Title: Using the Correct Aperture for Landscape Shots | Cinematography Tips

Hey guys, Lewis here with Shutterstock Tutorials and today we're going to have a look at what aperture you should be using for filming landscape shots.
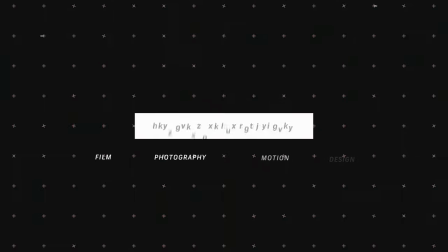So when filming a landscape or establishing shot, it doesn't necessarily follow the same principles as photographing a landscape shot. While obviously it needs to be in focus, it doesn't necessarily have to have the same sharpness throughout as found in landscape photography.
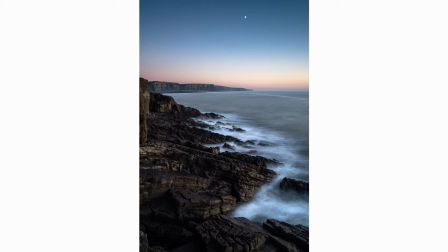0:27 And foreground interest, a big of landscape photography, isn't necessarily a thing that you would find in many establishing shots or landscape shots when filmmaking and of course you wouldn't place the camera vertically but with that how do we maximize our aperture seconds to get the best settings from filming a landscape shot let's
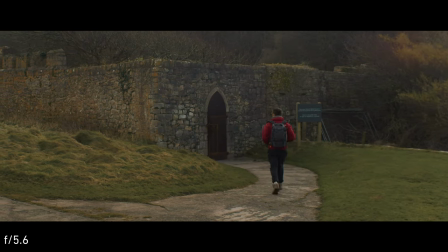0:45 take a look as stated there are a number of photography factors that do not cross over into the filmmaking aspect of shooting landscapes and when i
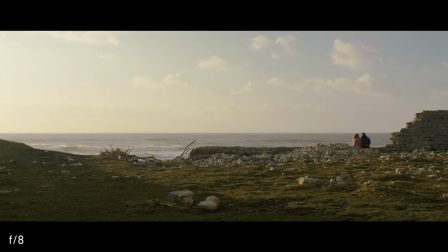0:53 reference a landscape shot i'm typically talking about an establishing shot maybe a
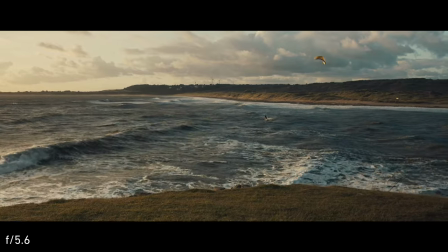0:58 long shot essentially a shot where the focus point is 30 meters and beyond.
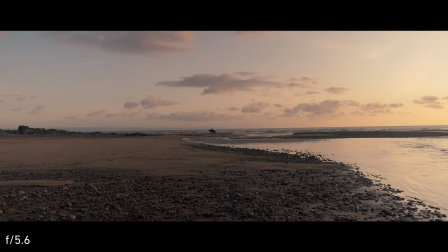1:03 With a photograph the viewer can take as much time as they want to analyze the image yet with filmmaking we are of course timed and we need to direct the audience's attention as to where to look and within a prompt manner.
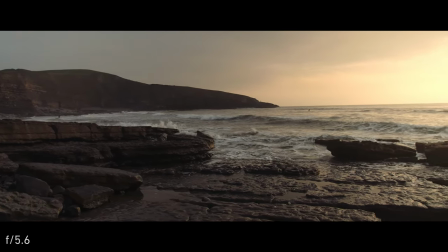1:16 Outside of focus which we will talk about in a moment aperture is a tool that can do that. So we know that a wide aperture will produce a shallow depth of field and a
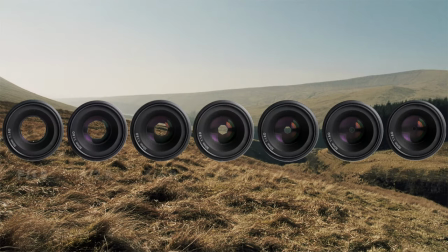1:26 narrow aperture will produce a deep depth field however if the focus is set to the background and background only with no foreground elements in between does it necessarily matter what aperture we use well perhaps so all lenses
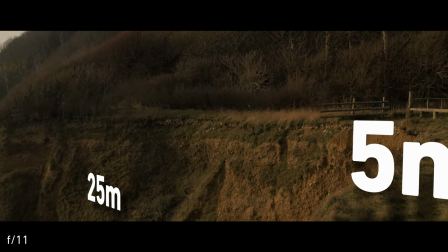1:41 have an infinity focus symbol which is the focus range for something infinitely
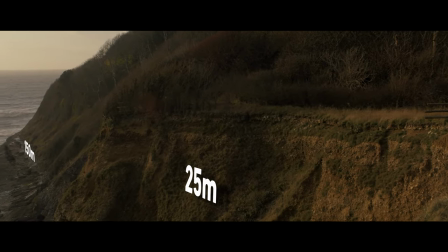1:45 far away whether shooting at f1 2 or f16 you can still
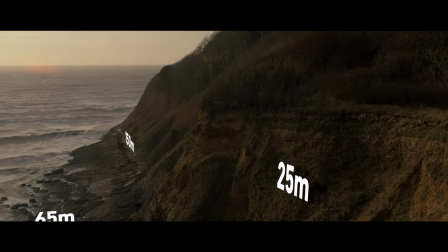1:50 set the focus to infinity and capture subjects hundreds of meters away the issue
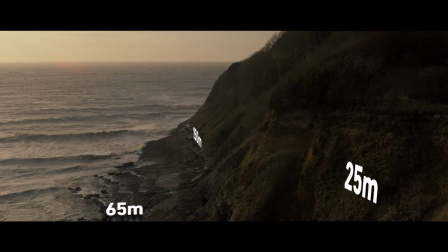1:54 with landscapes in particular is that you're never looking at a subject on a flat plane.
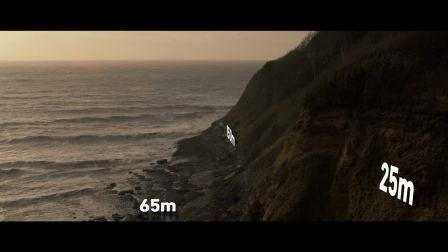1:59 There are always going to be subjects distant to each other on the z-axis and shooting with a wide aperture regardless of not having any foreground elements can cause issues with adequate focus.
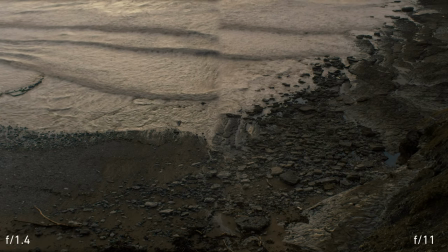2:10 Take these two identical shots, one filmed at f1.4 and the other at f11.
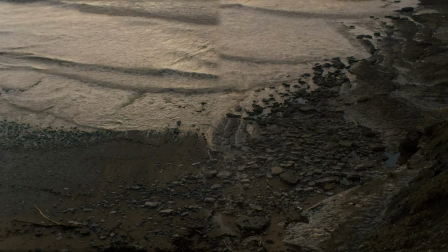2:15 On hundreds of meters on the cliff side, the camera is set to infinity focus and as there are no objects between, the entire image should be in focus, right?
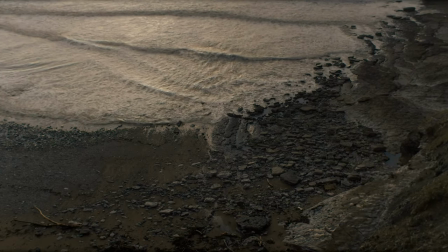2:24 Well, as the f1.4 reduces the window of focus where objects are adequately sharp,
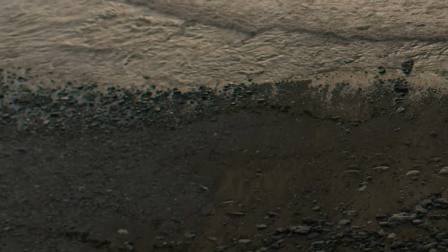2:29 if we properly analyse the shot, we can see that the outer areas of the image are very soft.
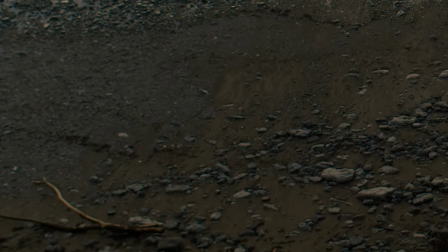2:35 And while we may see the image as proportionally flat, distance is still increased throughout.
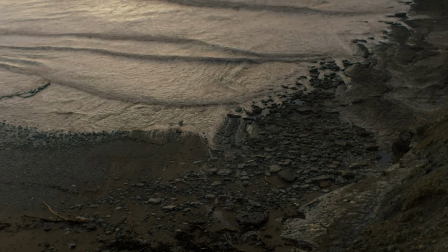2:41 We're not just looking at a landscape location 100 metres away, but in fact, maybe from 75 up to 200.
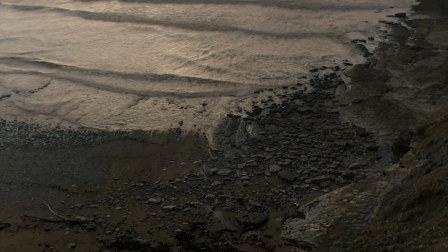2:48 As such, to increase the focus range, we would need to make sure that the aperture is narrower like f11.
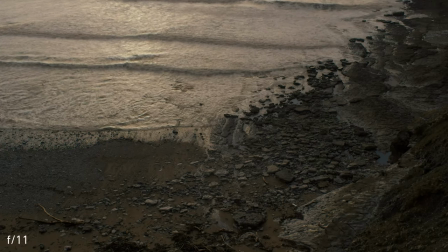2:54 Therefore regardless if the subject is set to infinity focus a wide aperture may not correctly capture your landscape.
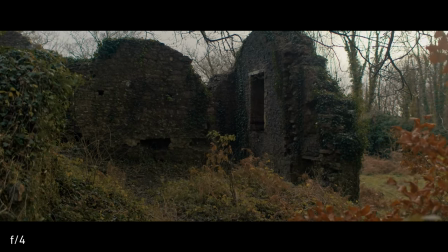3:01 Alternatively you may have heard of a phrase called hyperfocal distance and it's a focusing phrase which is typically defined by having
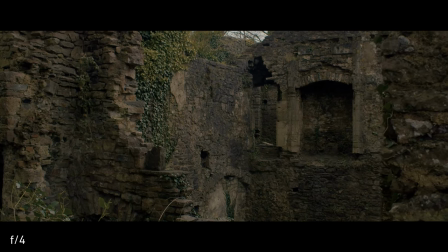3:08 all elements of the scene in focus and as mentioned earlier more of a photography term when capturing foreground elements.
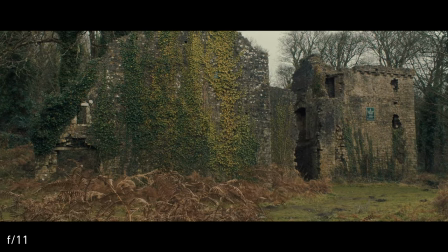3:15 If we look at this establishing shot which has been shot at f11 I've employed the hyperfocal distance technique to make sure that all elements are in focus.
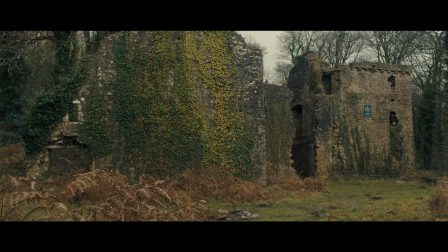3:23 However, those plants are quite distracting, aren't they? We're trying to establish the castle as the next location and we're too busy looking at the plants.
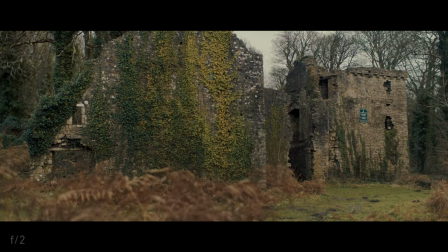3:32 What can we do? Open the aperture to f2. However, like the previous scene, if you open too wide, you're going to have a soft area of focus if the landscape has multiple areas of focus along the z-axis.
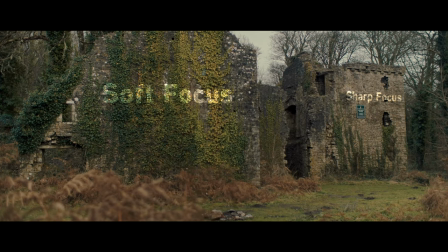3:43 We can see that the front wall of the castle has also dropped out of focus leaving only the back wall sharp.
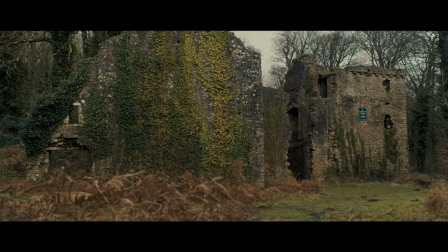3:49 Therefore when filming landscapes that have multiple planes of focus you want to use a median aperture something like f56 to
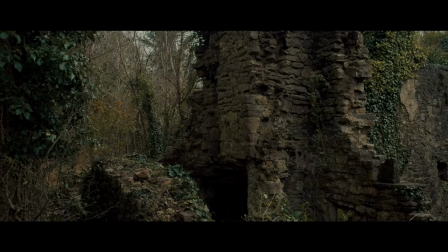3:55 11 to make sure that you correctly capture all of the far away elements and leave the foreground elements blurred if needed. So even without any foreground elements it's not always practical to film a landscape shot or a long shot with a wide aperture because finding that focus point can be somewhat tricky. However, is there a circumstance or location where actually using a shallow depth of field for an establishing shot, a long shot, can actually help guide your audience's attention?
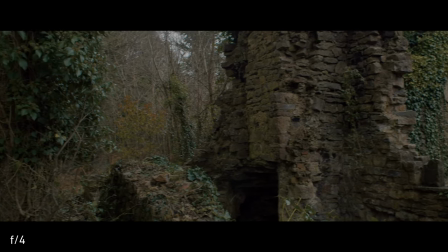4:22 Sometimes your landscape establishing shot may not be a hillside or a clifftop and may be something busy like a forest
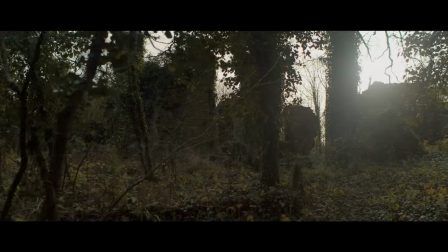4:28 and in these situations using a wide aperture can be useful in bringing the focus to the landscape when it's a crowded image.
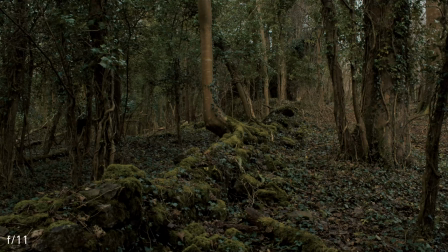4:35 In this shot the aperture is set to f11 and although we can assume the focal point may be the center of the image it's not immediately apparent. In fact at any point we could have a foot come over the stone wall in the front area of the image.
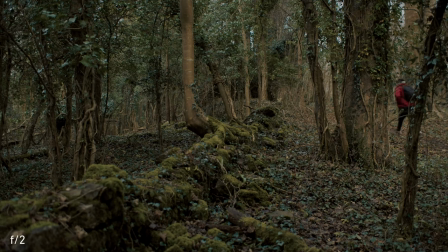4:48 Therefore by dropping the aperture to f2 we can now direct the audience's attention up and through the stone wall to the center of the action.
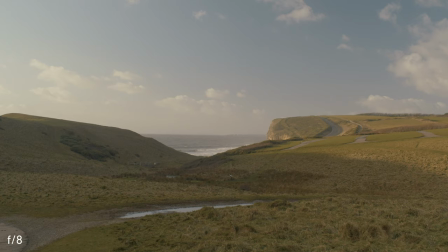4:57 So where does this put us because I haven't really given you a concrete answer and I guess well there isn't one. Overall, you want to avoid using wide apertures such as f095 to f2 when filming landscapes at an angle or landscapes that have multiple subjects along the z-axis and you wish to retain focus for everything.
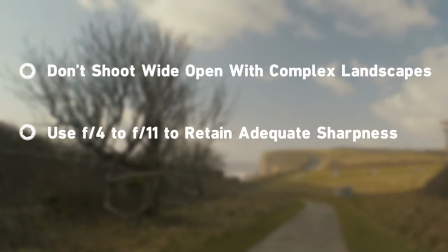5:15 Use f4 to f11 to retain adequate sharpness throughout a standard landscape shot and avoid using a narrow
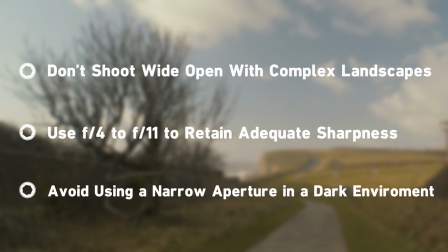5:21 aperture in a darkened environment so you don't have to use a higher ISO and gain noise in your image.
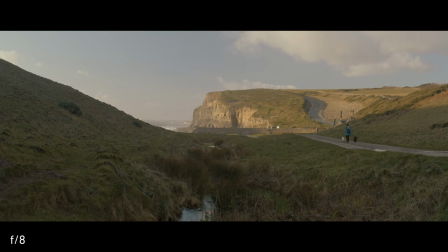5:28 As a bonus tip you can always research the specifics of your lens to find out which aperture produces the best sharpness but again in narrative filmmaking especially for those trying to get the film look too sharp isn't a positive. So I'm sorry to leave you guys with a it somewhat depends answer on your location circumstance and technical specs with the lighting but yeah it somewhat does. Now one aspect we didn't cover is focal length for landscapes and long shots because that will drastically alter the interpretation of your image and that's something that we're going to cover in an upcoming video catch you guys soon